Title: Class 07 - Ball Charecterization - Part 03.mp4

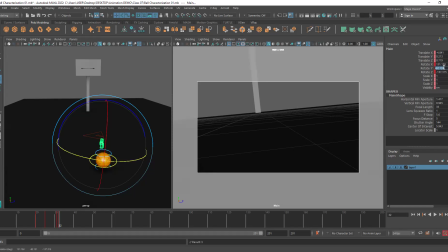So I can just go ahead and rotate Y in our channel box and type 90 degrees, but you need to make sure to add negative. You can see when I'm rotating it, I'm getting a value in the negative, right? If I instead go ahead and add 90 degrees, you will see the angle will change.
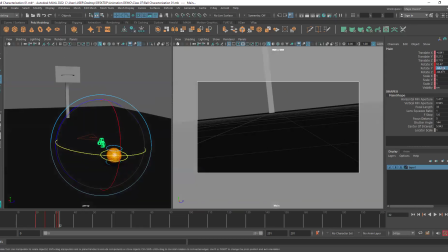It's going upside down. So what I'll do instead is I will add minus 90. So that way the camera is straight because it is difficult to control it by hand, right? I can try and get it at the spot that I want it to be, but it can be difficult.
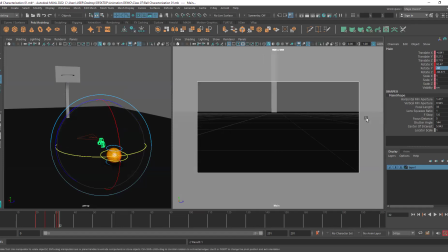So instead I'll just add the value so the camera is straight. Okay. Another thing is it is not straight in this axis. It is slightly tilted. You can see the value here minus 98 in the Z axis. So I'll just go here and type minus 90.
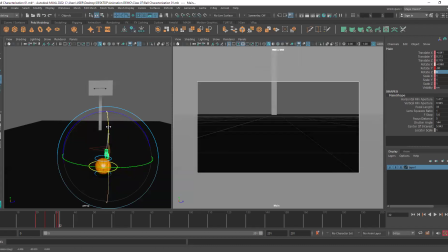So again, the camera is now completely straight. Okay. Now the only rotation which is different is in this axis.
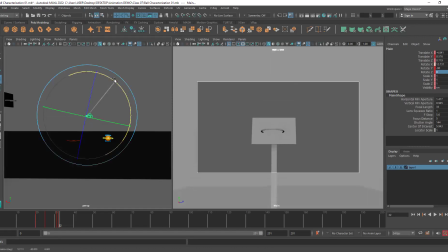All right. So I will move it up because I want to change the camera angle.
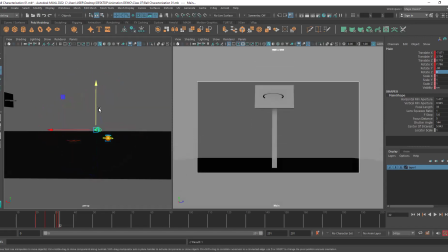Actually, I'll keep it down like this and rotate it up because I want to show it from the perspective of our ball. So our ball is very short in height, right?
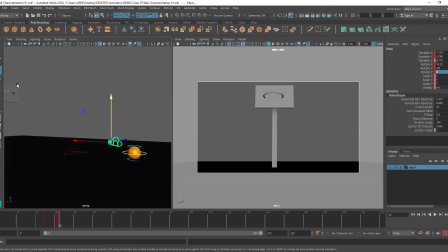So anyone who is really short in height, if they're looking at something which has a big height, they will obviously look at it like this, right?
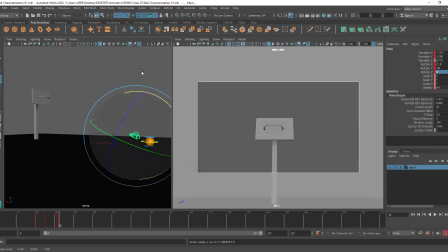They will raise their head up. So that's the kind of movement I'm trying to add here. So I'm rotating it up while keeping the body downwards. Okay. So the camera angle looks like this. Whereas if I keep it like this, you will see I'm looking at it from the same height.
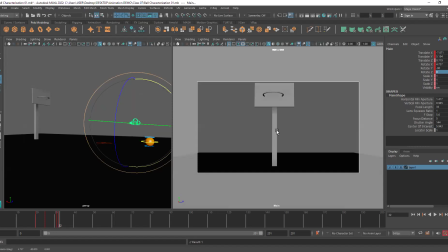So that reduces the connection between the frames. So instead, what I do is I show this perspective from our ball's view.
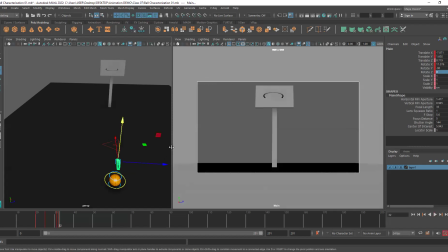Okay, from a basketball's view. Is this clear?
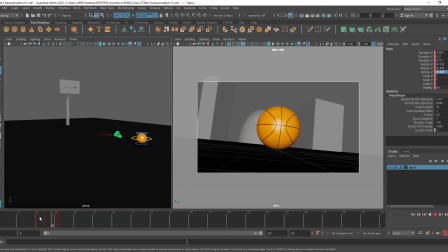What I did here and what I explained, like why it is important to change the camera right after one frame? Yes, it should look like a cut. And that's exactly why I did it this way. Okay. All right. Great.
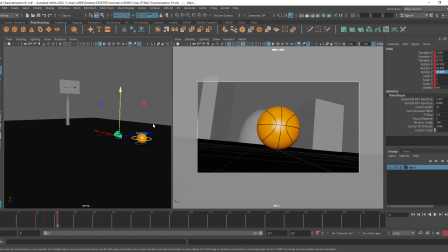So as I said, when we were talking about the storyboard, I was saying that I will be adding a tilt like this.
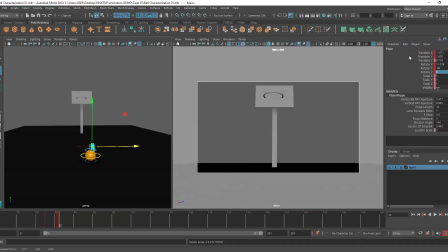So let's do that. So I will keep it like this at this frame. Okay. And I will press S. Then I'll go forward around 10 frames and I'll shift the camera towards the left direction.
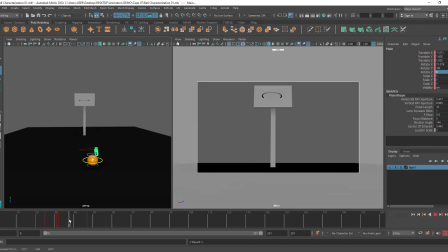So now what is happening? The camera is moving towards the left. Okay. Now you can increase this. So it's kind of going like this.
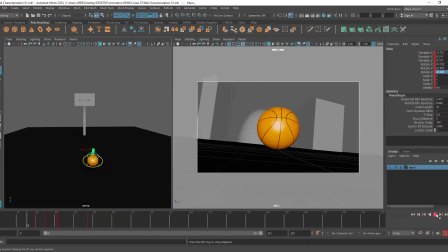So you can see the ball stops here and the camera goes like this.
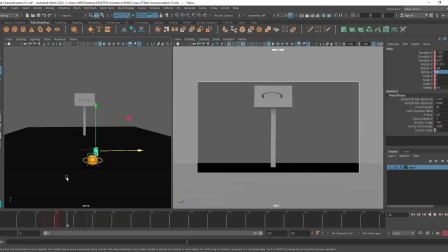Now See, here what is happening, our object is stationary. It is not moving. We are just showing a simple movement from right to left, right? Now here I want to control the transition. I want to keep the speed constant.
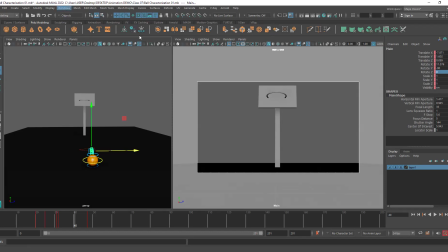Right now what I have is slow in and slow out.
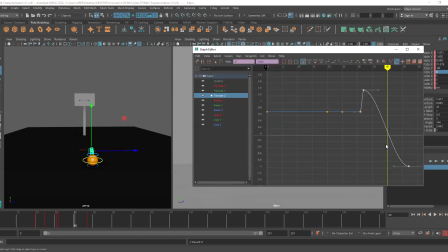If we go to translate Z, you can see we have the slow in and slow out.
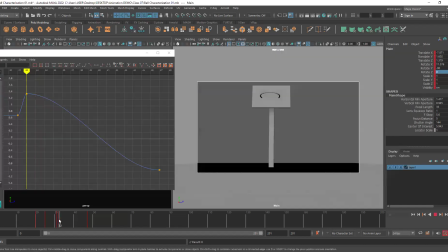It is slower in the beginning, okay? Then it gains speed and then it is slow again. I don't want this. See, whenever the camera is just translating in the same axis spatially like this, it is always constant, okay?
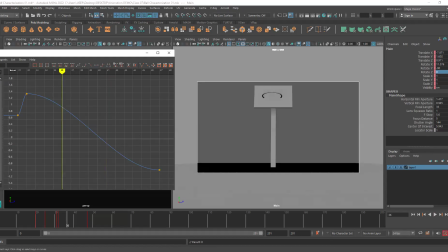I want to keep it constant. So I don't have to edit the tangents or anything. I will just select these two keys and I will use the linear tangent. Now, if I hit play, you can see the speed is now constant.
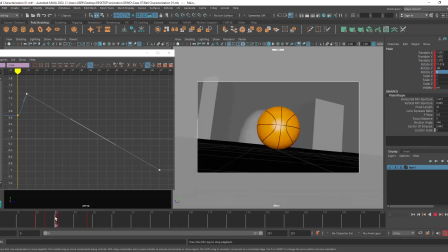It is just moving like this. Okay. So we have this type of movement.